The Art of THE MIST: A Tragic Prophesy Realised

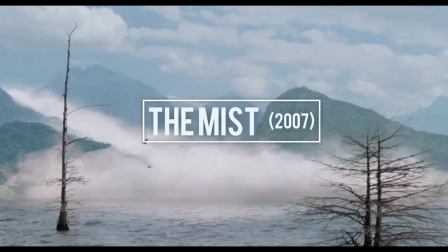0:05 It's hard to believe that after 10 years that notoriously bleak conclusion can still haunt me.
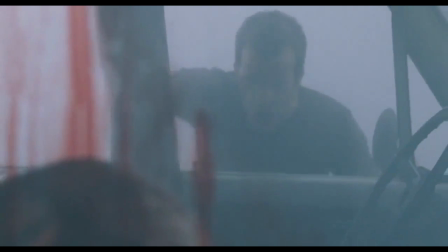0:12 It's an absolute emotional disembowelment so abrupt that it just cements how depressing The Mist is in retrospect.
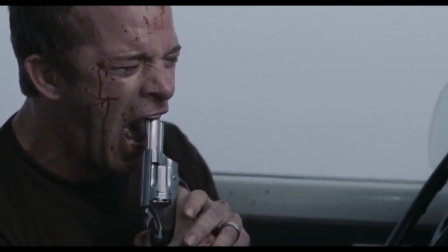0:19 For those who haven't had their hearts ripped out of their chest before,
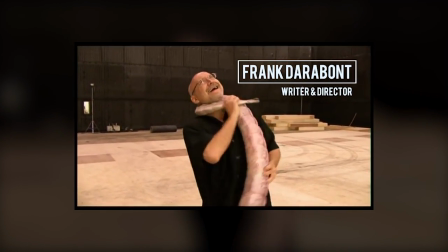0:22 The Mist was an overdue passion project by Frank Darabont long before producing other Stephen Keane adaptations, The Shawshank Redemption, and The Green Mile.
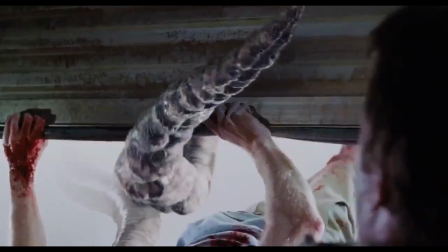0:31 On the outset, there isn't anything remotely upsetting about the film's appearance. It's a low-budget science fiction horror that pays homage to the creature features of early cinema,
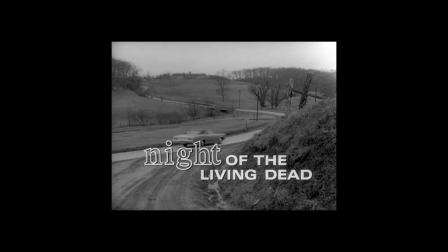0:40 such as the work of Ray Harryhausen and George A. Romero's Night of the Living Dead, hence the originally intended black-and-white version,
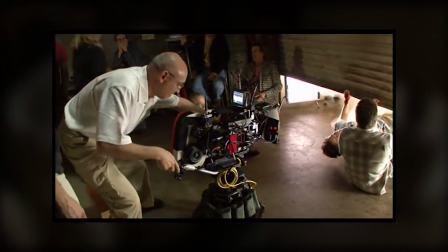0:47 and shooting in 35mm to achieve a grainy aesthetic.
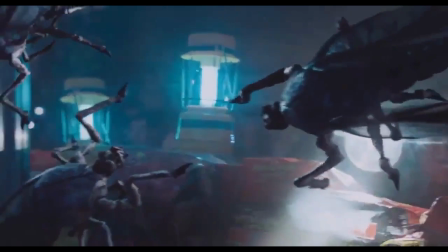0:51 But like with Who Goes There and The Thing, Stephen Keane limited the description of the creatures to barely two or three lines to instead draw attention
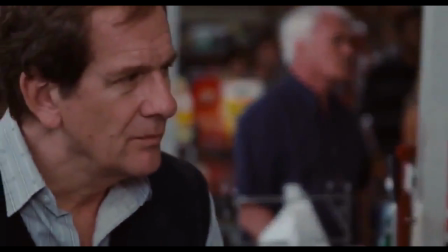0:59 to this existential crisis suffered by ordinary people who are just simply trying to make sense of something so incredibly abnormal.
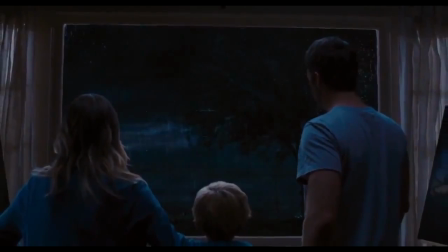1:09 Frank Darabont's personal masterpiece pushes beyond the original novella to instead capture a unique interpretation of a foreboding apocalypse.
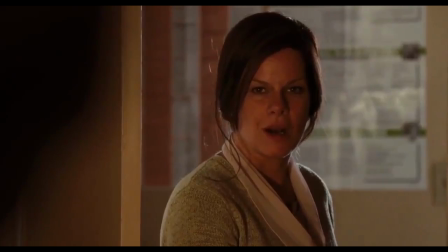1:18 It isn't one driven by nature or mankind or even some mere rapture. Darabont treats it as a punishment forced upon the characters.
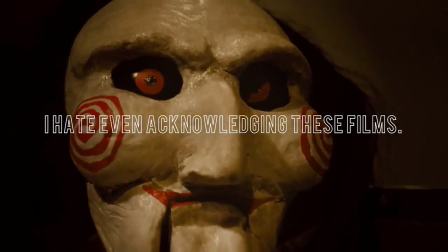1:26 While Hostel 2 and Saw 4 were stroking themselves off to their own torture porn fantasies,
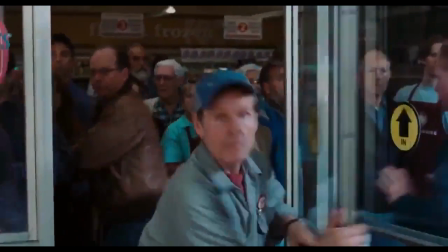1:31 Darabont rejected their popularity in favour of unknown horrors, even if it wasn't entirely subtle.
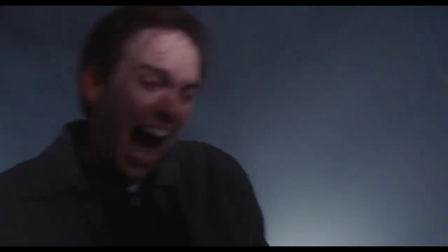1:38 Violence feels purposeful in Darabont's vision.
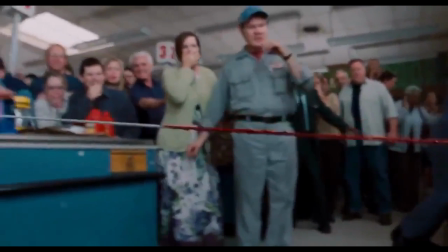1:41 Its horrifically unpleasant depiction helps to emphasise the brooding fear of death that lurks beyond the fragile windows of the convenience store.
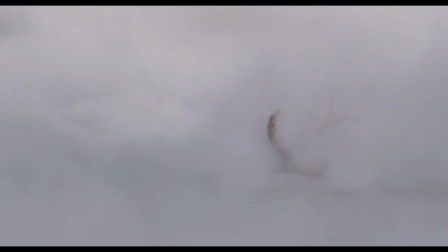1:48 Whether it be the emphasis on Norm's scared helpless eyes, or acute innocent Sally succumbing to gruesome venom poisoning,
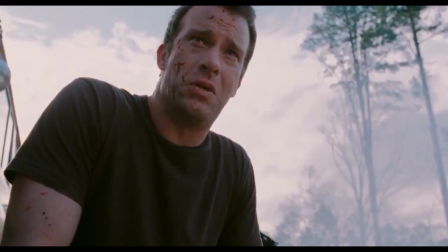1:55 or in those final moments, David breaking down in defeat over his noble but ultimately pointless actions,
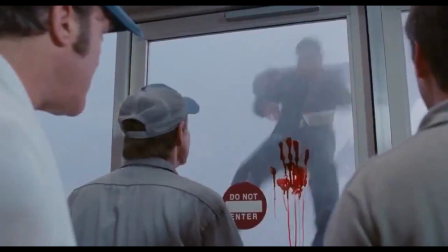2:02 violence is almost exclusively focused on the agony the characters suffer as opposed to their infliction.
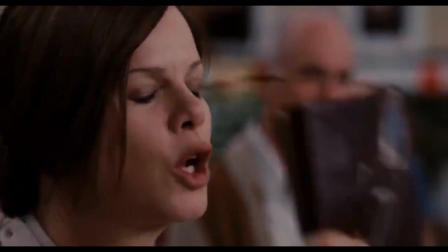2:10 That sense of punishment then manifests itself in the film's socio-religious themes.
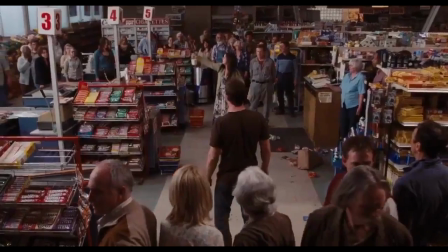2:15 The narrative focuses greatly on the political divide amongst the people,
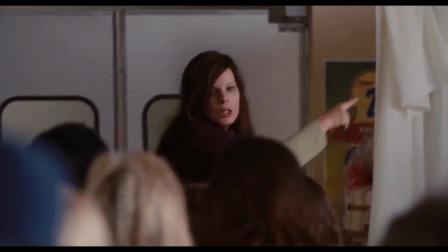2:19 which is further exacerbated by the increasing presence of religious damnation scrutinised throughout the film.
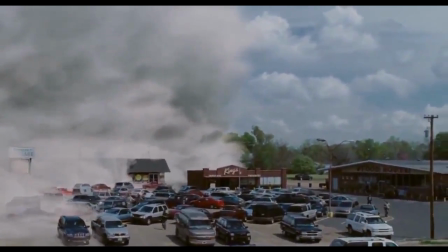2:25 Early on, Darabont establishes a visual metaphor of an isolated reality being surrounded by
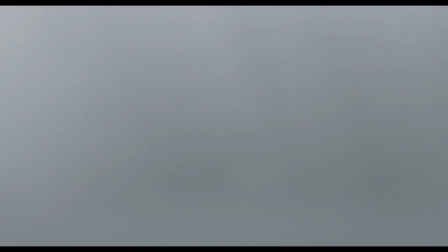2:31 myth and fantasy that engulfs the outer world and slowly seeps
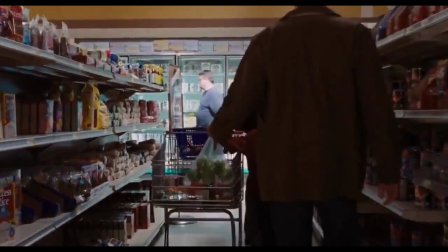2:35 its way inside. the store being a symbol of local American consumerism
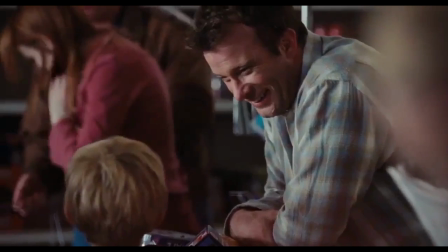2:40 then becomes a representation of society that starts to break down.
You've already psyched out half a dozen of my people already.
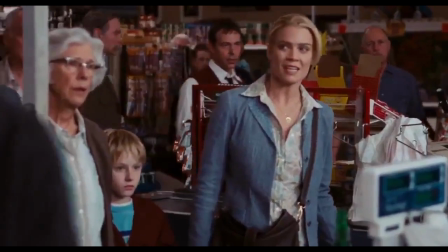2:47 Your people? What kind of talk is that? They are people, that's all.
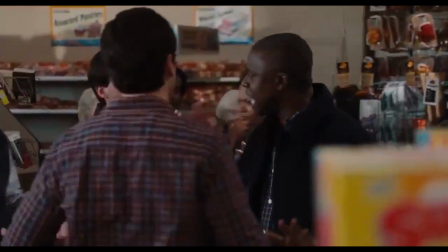2:50 We have Norton's flat earth society, a vocal minority who refused to believe that there are monsters in the mist by disputing clear evidence.
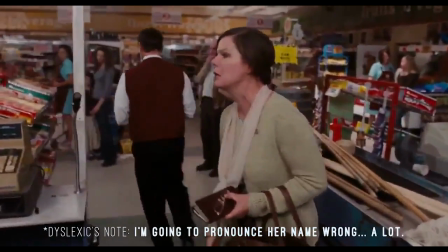2:58 And then there's Mrs. Kermade's religious fanaticism which Keane alludes to being corrupted New England Puritanism,
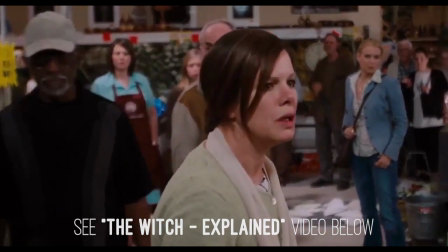3:05 as she almost immediately declares the need for a blood sacrifice before shit even really hits the fan.
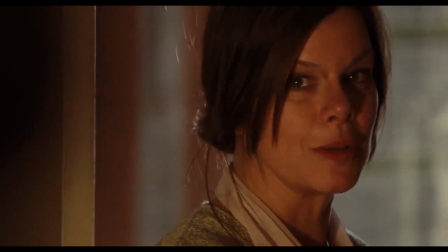3:11 I tell you what, the day I need a friend like you, I'll just have myself a little squat and shit one out.
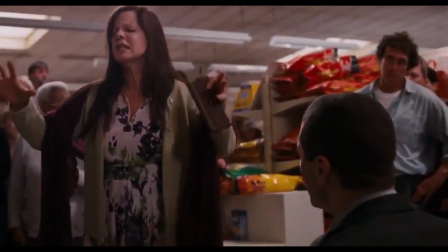3:19 But what's disturbing isn't the intensity of Kermati's religious delusions,
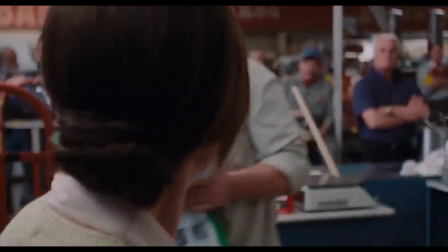3:23 it's the fact that despite how cynical religion is treated by both the characters and the story,
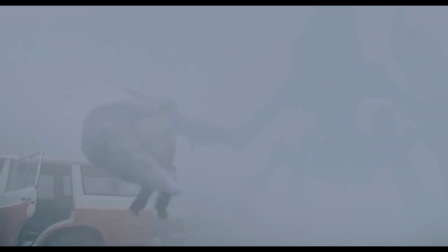3:30 it's ultimately just as rational against the backdrop of these Lovecraftian-style creatures as any other opposing theory.
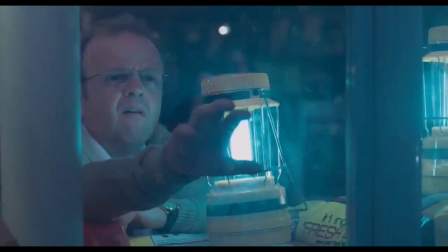3:37 It's hard to dispute the superstitious unknown when it's literally right in front of you.
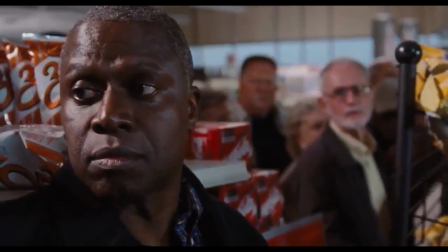3:42 Hell, one character in Keane's book nihilistically suspects that the land itself is gone and there is literally nothingness in the mist.
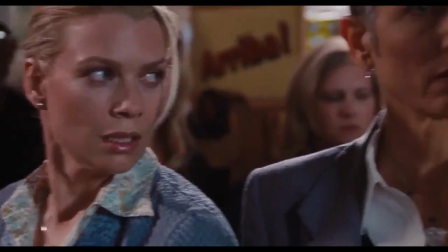3:49 You know, like the gaping holes at the edges of Silent Hill. The story effectively plays on our inability to challenge what's in front of us,
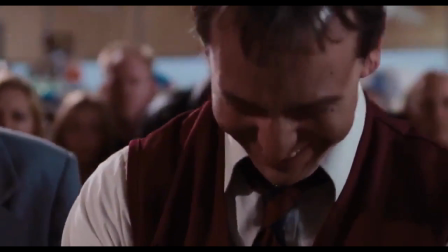3:57 despite what we want and choose to believe both rationally and irrationally.